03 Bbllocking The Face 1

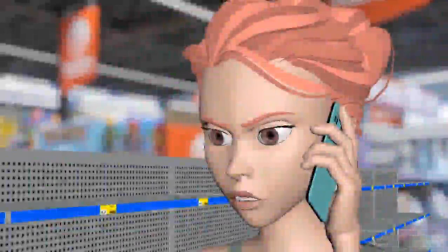[33:06]
Here's a play blast of the blocking so far with my facial expressions.
Are we taking this too far?
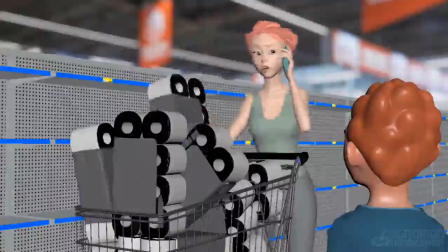[33:12] You know what? I don't think we're taking this far enough. What? Are we taking this too far?
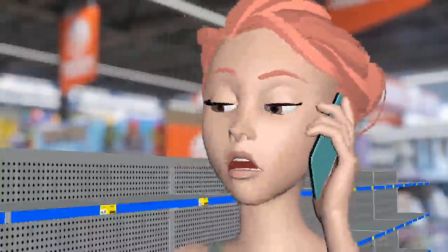[33:20] You know what? I don't think we're taking this far enough. What?
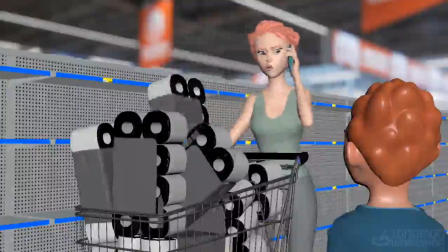[33:25]
Not sure why all the toilet paper turned black there, but that's a problem for a later time.
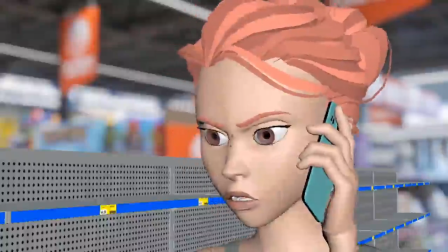[33:30]
I'm thinking maybe she looks a little bit too angry at the beginning here.
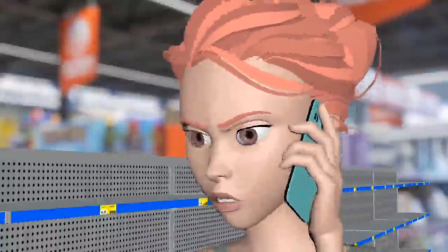[33:34]
I wanted her to maybe look a little bit more confused or frustrated, but not so angry.
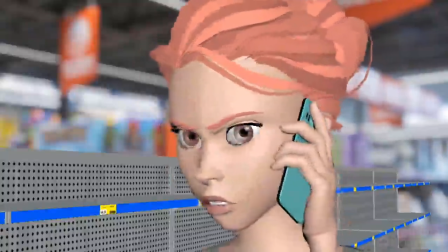[33:40]
And then I think I'm going to need a little bit of change in here
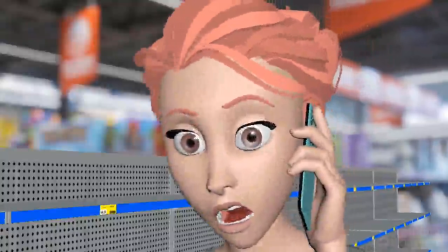[33:44]
as she builds up to the far, this open expression right here.
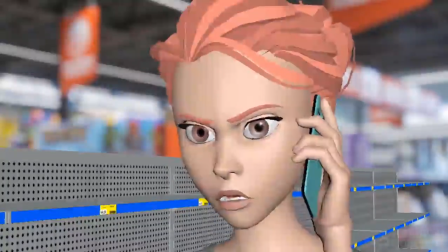[33:49]
I feel like I'm going to need like a little bit of a something in between here,
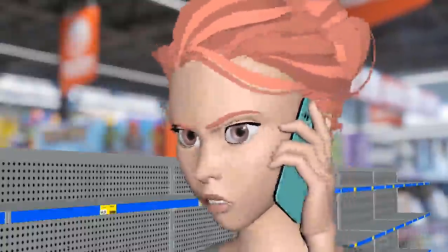[33:53]
maybe just a bridging attitude to get between those two so it's not just going from 0 to 100% there.
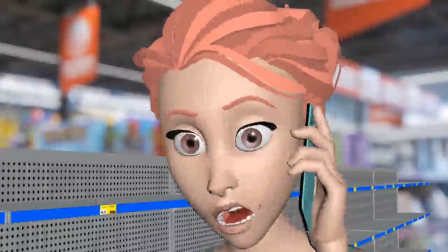[34:00]
And I'm thinking I might want to try to work in a little bit of a smile somewhere in here, even if it's a sarcastic smile, just to add a little variety to the scene. I'm liking this transition here,
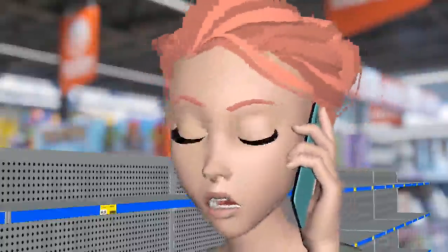[34:13]
although I could probably use a breakdown because I feel like the screen
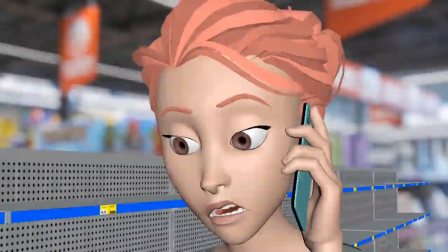[34:18]
right eyebrow is moving a lot on its own and the screen left eyebrow is not doing much.
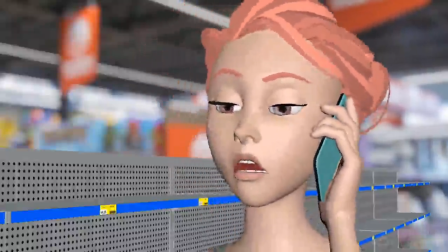[34:24]
So I think a breakdown pose in there would help to make that feel more natural.
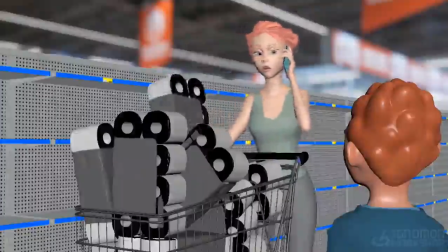[34:29]
At the end here, I feel like maybe her reaction to the kid in the face is a little too soon. I could probably delay that another 3 or 4 frames and still be in advance of the dialogue. And maybe I won't hit this sort of funny ooh shape in the mouth right away.
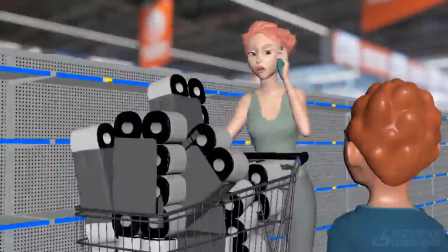[34:46]
Maybe I'll have the mouth be a little bit more like it was in the previous expression, and then I'll bring in that funny mouth shape for the dialogue, for the what.
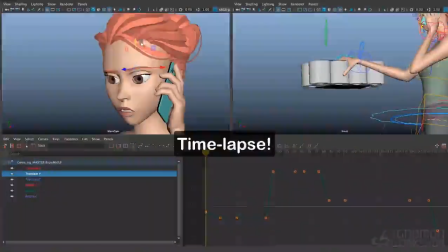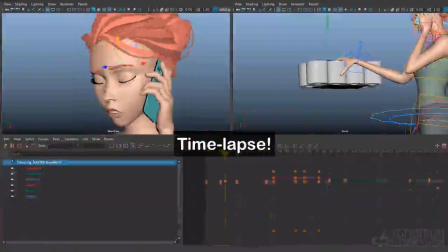Here I've decided to add a little bit of a take in the brows. Something that I saw that I did in the video reference.
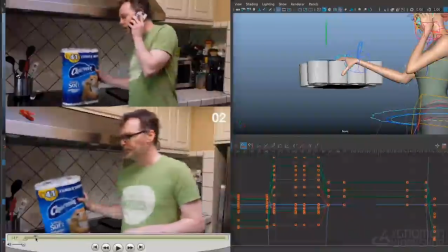[35:17]
If you look at the top one there, right before I react, there's a little bit of a brow raise with a blink,
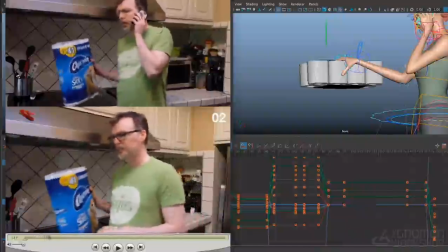[35:25]
and then the expression comes back down. So it just adds like almost a little micro expression change there in reaction to what she hears on the phone.
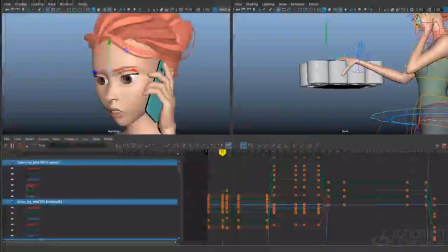[35:35]
So I think that might be a nice way to break up that first phrase to go along that blink. So a sharp up on the brows and then a soft settle back into the expression. Maybe I won't come all the way back to that first expression. Maybe I will just come part of the way back.
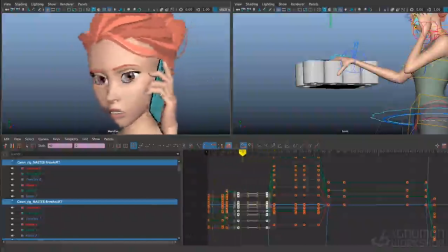[35:54]
So maybe I'll come about 30% back towards that expression.
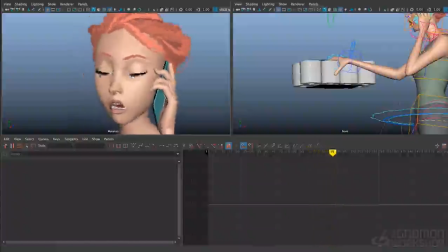[35:58]
And here I want to add a breakdown between these two expressions, just so that one eyebrow doesn't feel like it's moving in isolation.
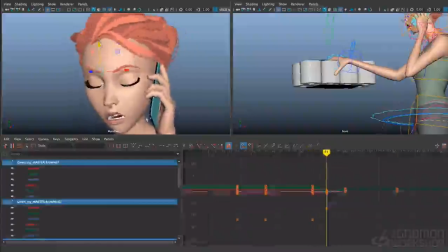[36:06]
And the simplest way to add a breakdown for the brows is just to have them come down a bit. So it gives you a little bit of a squash or a little bit of anticipation. And then they can go back up into the second pose.
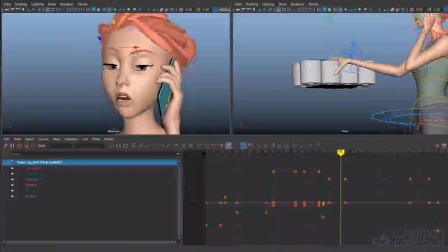[36:21]
I think I'm going to address the position of this inner brow here because it doesn't seem to connect to the other brow, the left brow, screen left brow, as much as I'd like. I'd like to have a little bit more flow through my brow shapes, so I just want to adjust the position of that inner brow there.
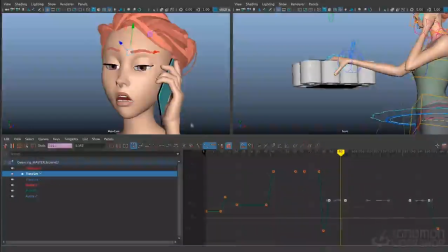[36:38]
Just bring that up a little bit higher, like so. There, now I feel like it's pointing towards the other brow a little bit better.
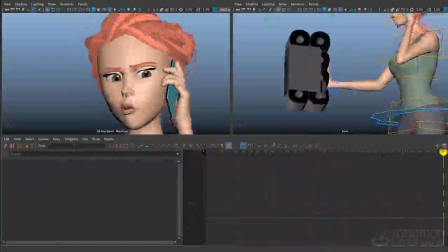[36:45]
They feel a bit more connected. And we'll find a new mouth shape for here before she goes into the wet face.
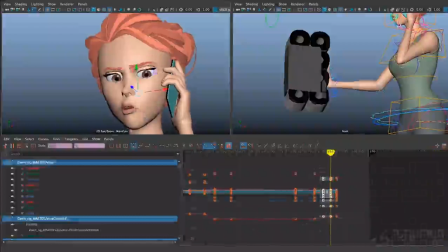[36:52]
Right, I'm just going to take this pose and favor it back to the previous one, just in the mouth, and close the jaw a bit more. Yeah, I kind of like that. I think I'll do that for the whole face.
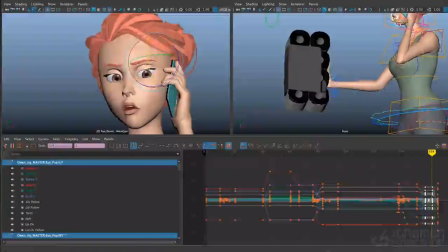[37:05]
And I'll take just this pose here and favor it back towards the previous one.